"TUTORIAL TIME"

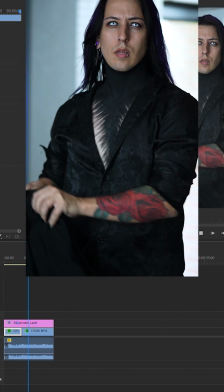All right guys, I've been asked multiple times how I went about editing this clip right here, so I figured I'd give you a short walkthrough on the steps that I took.
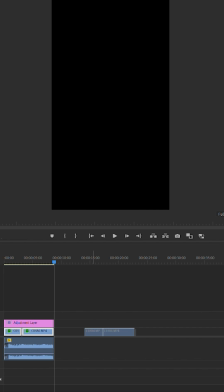I'm going to start off here by just duplicating a couple of these layers so I'm not messing with the original track. So I'm pulling over the clips. So we're going to start with this first clip here. This is where I bring the jacket up.
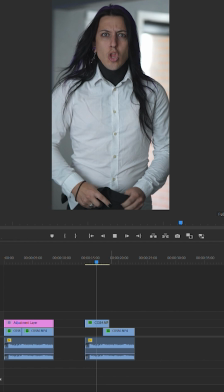As you can see right here, what I'm going to be doing is cutting it where the jacket goes to the top.
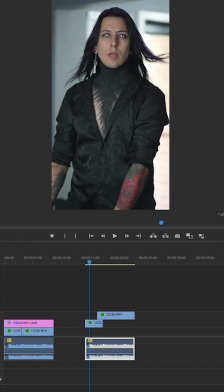So I just showed you kind of extended past what I actually used.
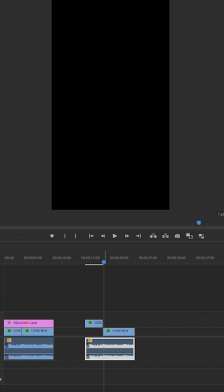So you can see before and after it on both clips.
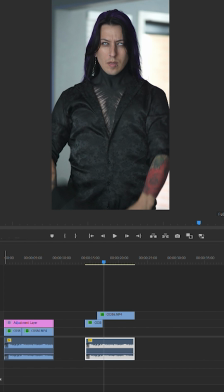So you can see that I'm bringing the jacket up to the top.
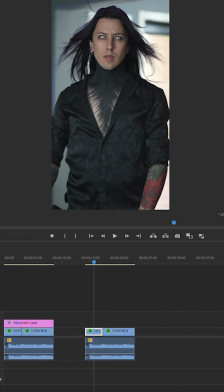And then right here, I'm just repeating the same step that I did with the jacket in the first clip as closely as I can.
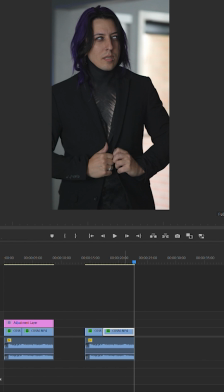And then just kind of matching up where the jacket hit the top on both clips so when I drag it down that it's pulling down with it.
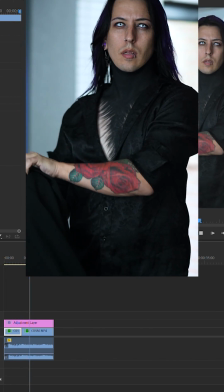And it's super simple. There's no masking, you know, nothing involved other than just cutting the two videos,
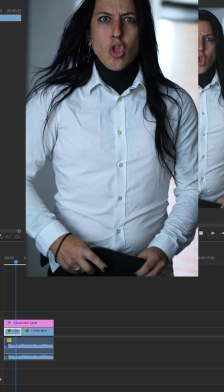matching up where the jacket was, and editing it together.
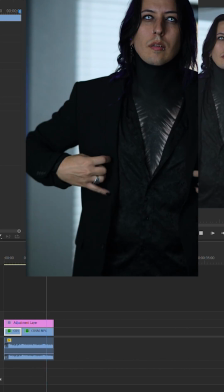The other thing you want to pay attention to also is just making sure that when that jacket hits that top and starts to swipe down,
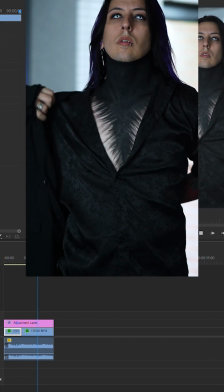you're lining it up with the beat of the music so it's all flawless. So I hope this helps you.
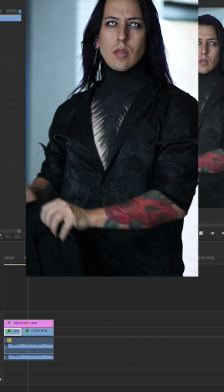Maybe you can do a transition like this and tag me in it. If you try it, I'd love to see what you guys put together with it.